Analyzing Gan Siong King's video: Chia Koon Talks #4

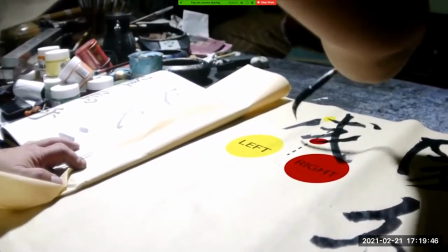16:17 And you can see this here in this particular scene where you see some of the visual effects created
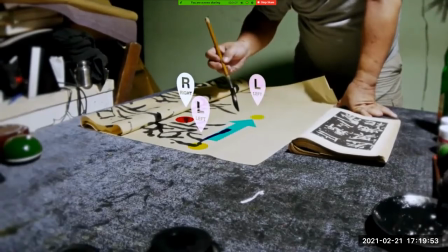16:24 by Gan Siong King to direct our eyes to where the artist is actually drawing.
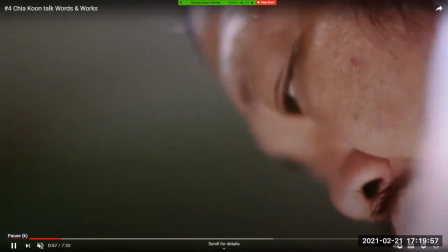16:31 Now, I would like you to look at the artist's eyes here.
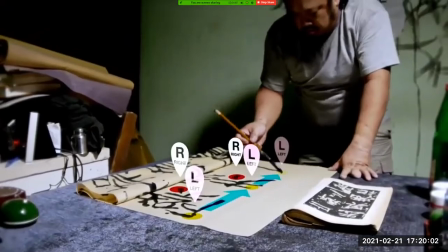16:33 Every time there's a very extreme close-up shot of the artist's eyes, look at what Chia Koon is doing with his eyes.
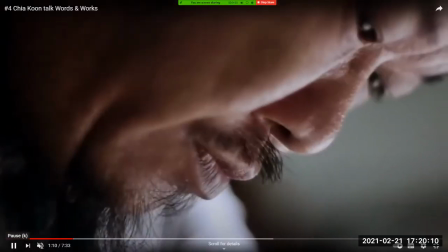16:41 You can see it again in a short while. Look at his eyes. He is basically looking left, right, left, right.
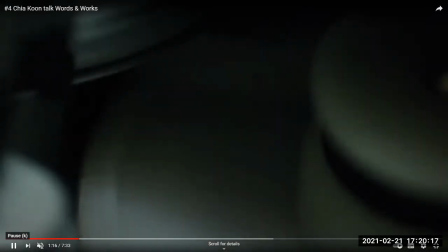16:49 Just like the photocopy machine, moving left, right,
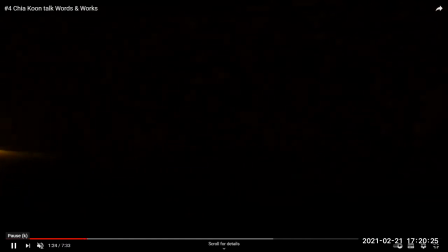16:55 scanning, taking in info, reproducing, balance, not very different from the artist, right?
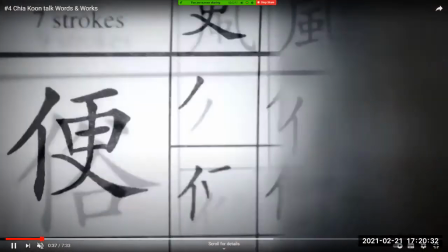17:04 Again, when you look at the artist's eyes, and here I'm going to rewind slightly, look at the artist's eyes and his head.
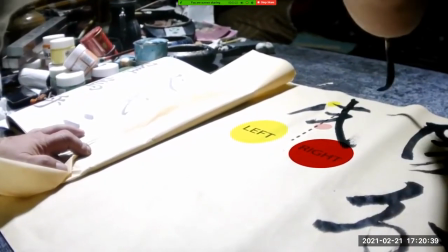17:10 Look at the movement. The artist's eyes and head is moving just like a photocopy machine would.
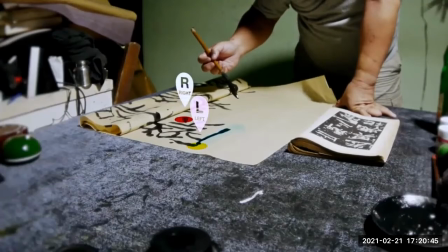17:17 Left, right, left, right. And his hands also do the same thing.
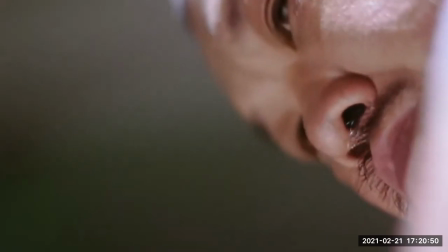17:23 So in a very strange way, there you have it. Look at his eyes, left, right, left, right.
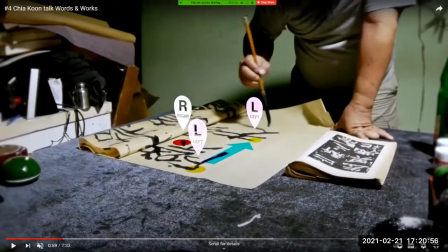17:28 So here I'm trying to make the argument, if I'm trying to do a interpretation, it's an interesting interpretation where you're associating an artist, a creative human, with essentially a reproduction machine.
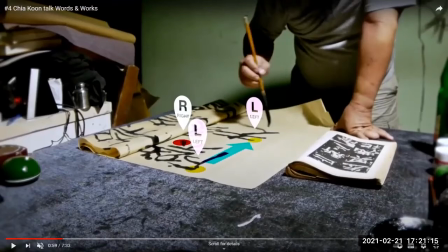17:46 Are they very different? Maybe the film is suggesting they are not that different. There could be actually more similarities than we would think. So the concept of balance, maybe how humans understand balance in our history,
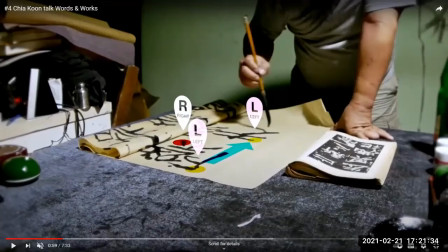18:05 in our ancient art forms, is the same kind of balance that is then used in the machines that we create. After all, aren't machines created by humans? So isn't it possible that a human's artistic logic
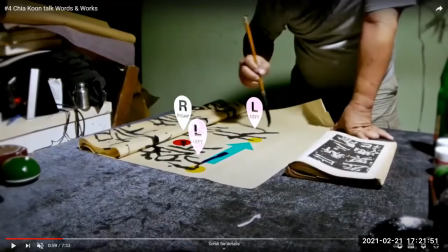18:23 would also then be used in the creation of machine logic? Probably not that different. Now, if you remember, Gan, when he came to visit our class, he did mention that he was very interested in science.
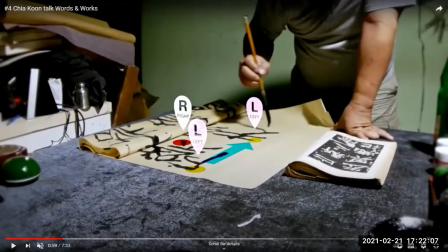18:38 And if he wasn't an artist, he would be a scientist. So isn't that interesting to connect these two things? Okay, here's when I'm going to move on.
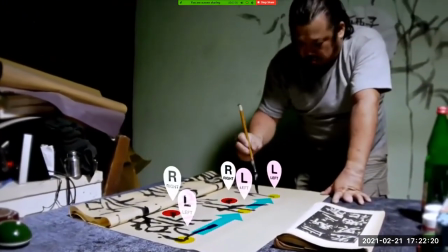18:50 So we are moving away from discussing the metaphor or the discussion about balance, machine, and humans.
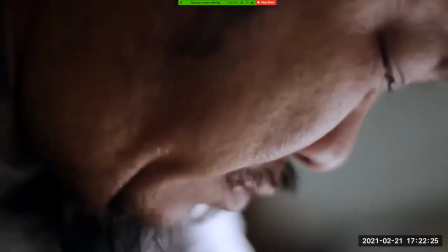18:58 And let's look at other parts of this video.
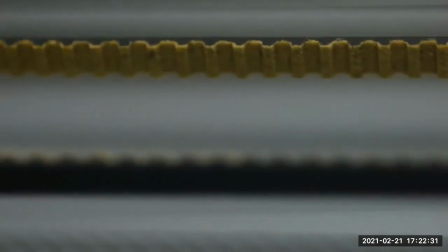19:02 Now, if you look at this video, it's always helpful, I think, when analyzing, to watch a video multiple times.
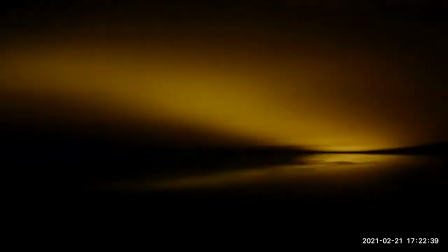19:10 A good strategy that I always use is I watch the video first as it's meant to be watched,
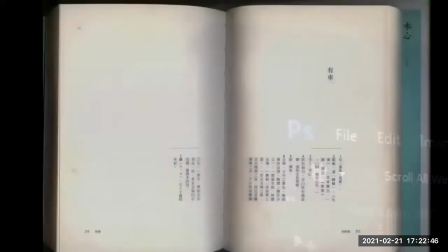19:17 with the sound and with as big a screen as I can. And then I will always spend time watching the video without sound,
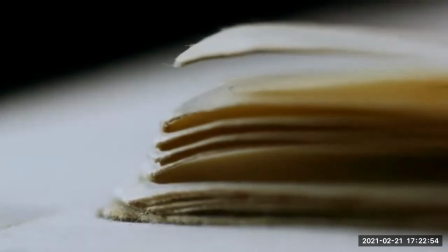19:25 or just listening to sound without watching the video, so that I can take apart some of these elements in any kind of video.
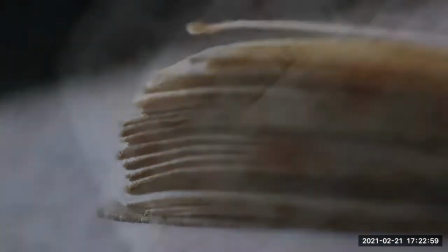19:33 So here we are watching the video without sound.
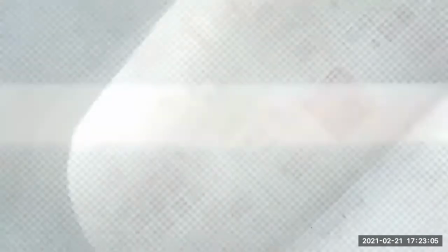19:36 And when you take away the sound, you pay more attention to actually what's on screen, what's in the image.
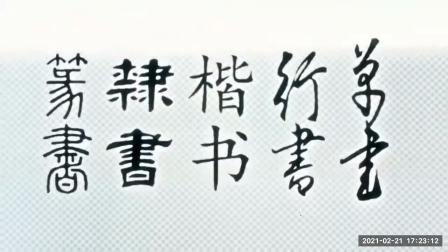19:44 The sound sometimes can be a bit distracting. So here, let's look at what is in this image.
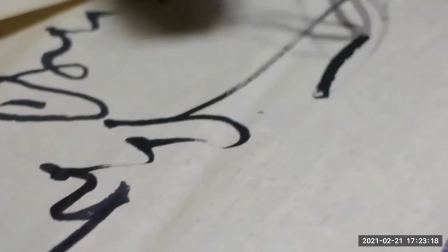19:49 You will notice Gan is always shooting Chia Koon in a very extreme close-up like now,
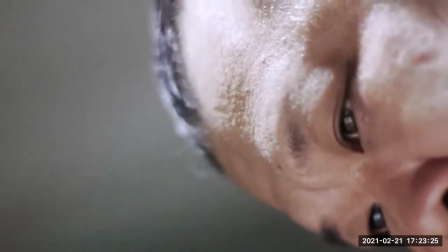19:58 or sometimes close up or extreme close up.
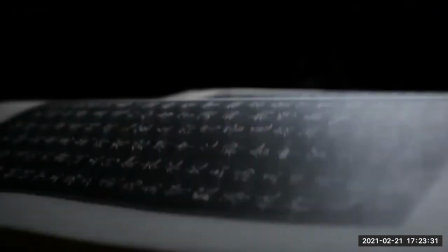20:02 Very rarely does he have a wide angle shot or extreme wide or even a wide or long shot, right?
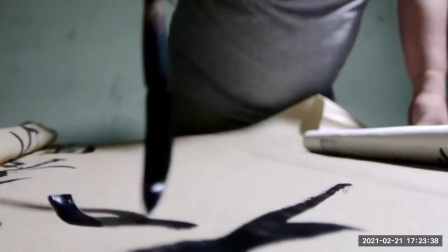20:10 So there is this idea of zooming into an artist's work, his practice.
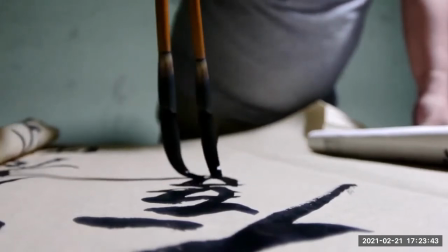20:15 This is a very detailed, micro look at what an artist does.
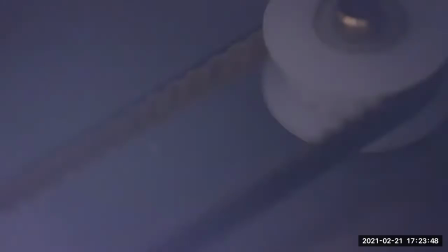20:20 It's not a macro, far perspective.
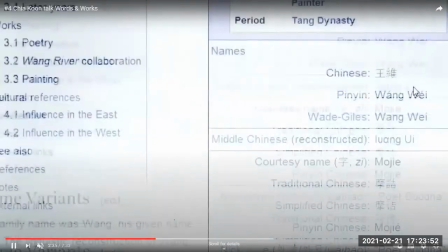20:25 And here, let's look a little bit at what's going on here.
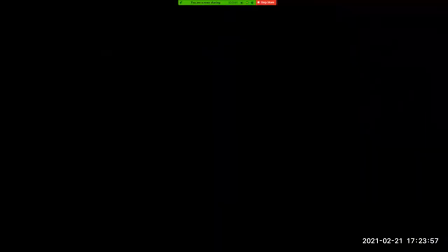20:28 Here is an important part of the video where we go into Google, right?
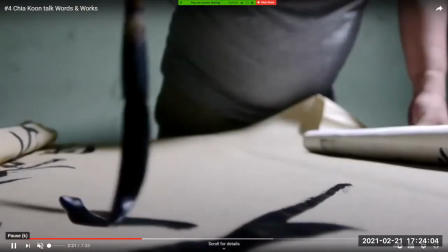20:34 If you can see, when we went into Google, what is the logic behind moving into the Google Wikipedia universe?
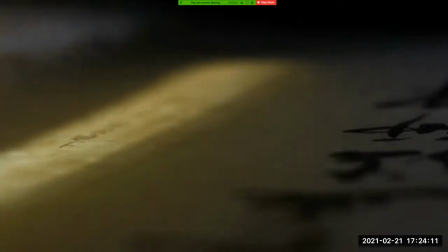20:43 It's basically not so much Chia Koon, but it's also a reflection of Gan, the artist.
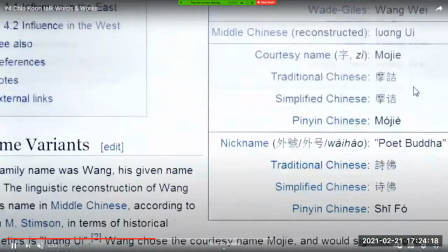20:50 This is what Gan does when he's doing research. So this is when you begin to see this is the hand,
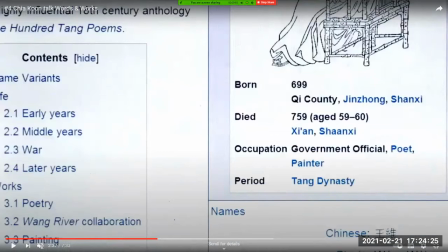20:57 or rather the vision of the filmmaker, not of Chia Koon, the calligrapher.
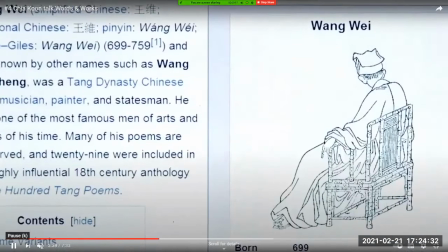21:04 And look at this particular very interesting image where you have this word shy that you can see here. Now this shy does not occur in Wikipedia. In fact, it's Gan's insertion to kind of give a little bit of a sense of humor,
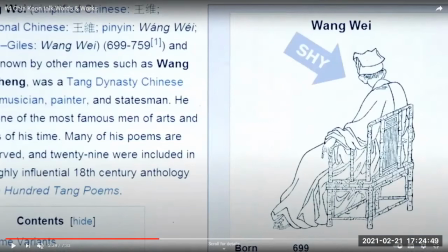21:20 a little bit of a kind of inside joke of why Wang Wei's face is turned away from us. So that's when these are moments when the filmmaker's personality or the filmmaker's hand, as we say, is visible. Now let's move on.
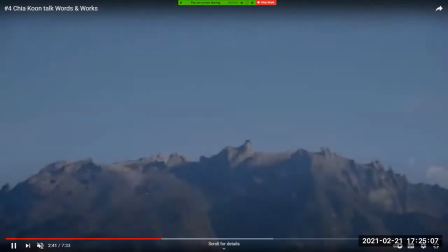21:39 Now let's think about how this particular poem is constructed.
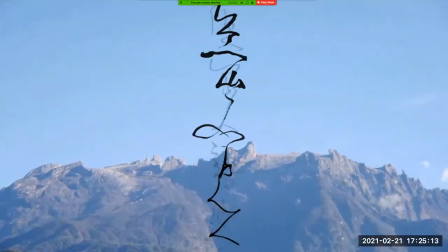21:45 So this is a poem. Now I do not speak Mandarin, so I cannot analyze it from a poetic standpoint.
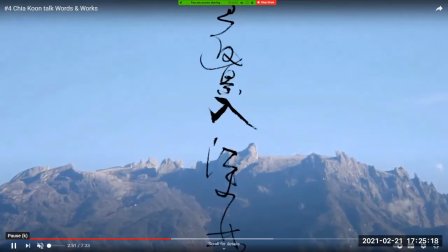21:50 But because I don't speak Mandarin, I can analyze it from a visual standpoint. Right? So look at this image here. This is of a mountain. And this is, of course, of the actual Mandarin characters that is written by Chia Koon. And when you break it down, you can see how beautifully
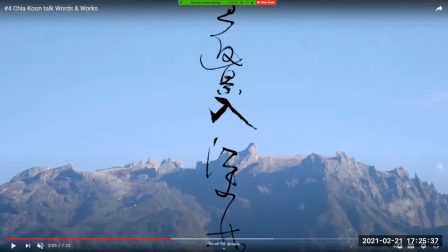22:09 Gan constructs this poetry about a mountain, a poem about a mountain visually by overlapping the mountain in the background and the Mandarin characters in the foreground.
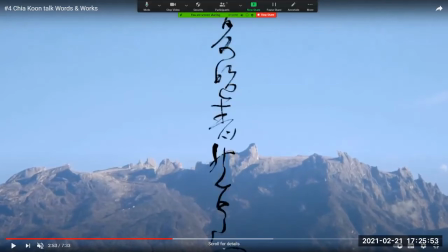22:24 So you can see these are individual lines of characters standing tall, standing vertical, looking rather majestic, just as a mountain would.
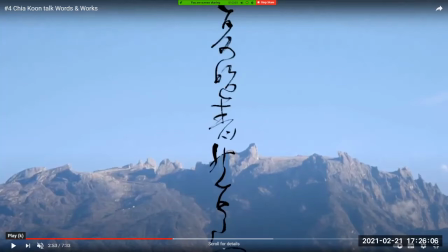22:38 And that's how they appear on the screen in a movement kind of form.
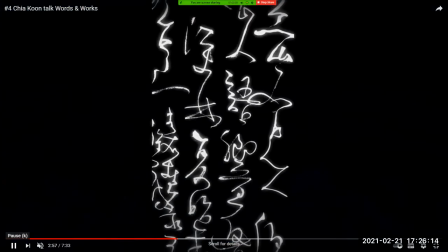22:46 But then observe how they look like in a kind of united poetic structure shown visibly here. They are all put together closely, and before they might look rather lonely by themselves,
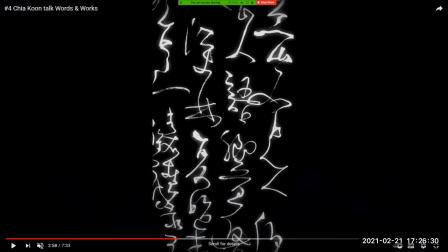23:03 but here they become a huge block of characters, looking not lonely anymore, but looking rather strong, stable, just like a mountain.
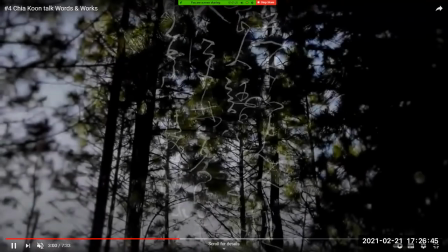23:17 So no longer do we see the mountain in the background, we see them looking like trees.
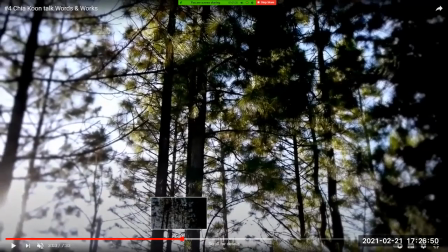23:23 Look at the transition here, right? You can see the transition.
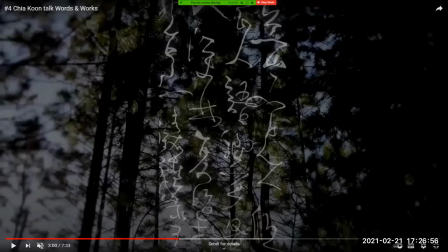23:27 This is a perfectly executed transition where you have a dissolve, where you see these Mandarin characters, supposedly about a poem regarding the mountain, but here they look like rather tall trunks of the trees.
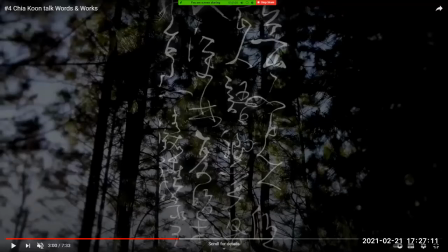23:44 And what's in the background? The trees.
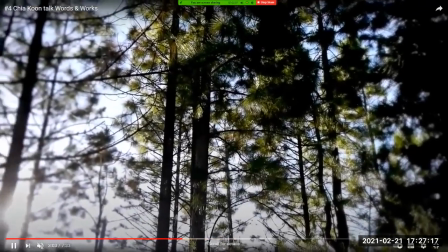23:48 And as we proceed, we can actually see all trees in this image
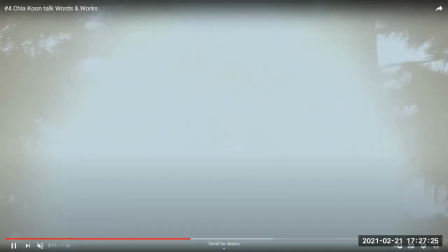23:57 superimposition against the Mandarin characters, and then we see the sunshine. And back to the mountain again.
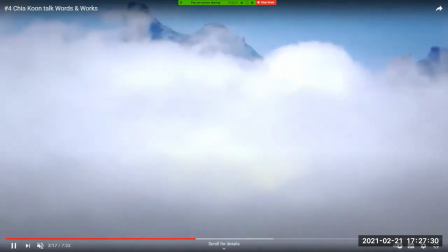24:03 So these three elements, mountain,
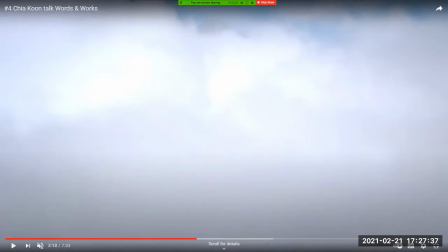24:08 trees, Chinese characters, they all fuse together in a rather visually coherent manner.
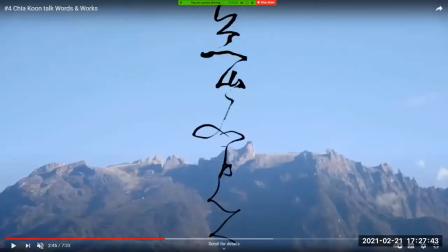24:16 What do I mean by visually coherent? As I can tell you what I mentioned here. Look at these. They are tall, vertical, straight, like trees. And then as they come together, slowly, more and more of them, they populate our screen.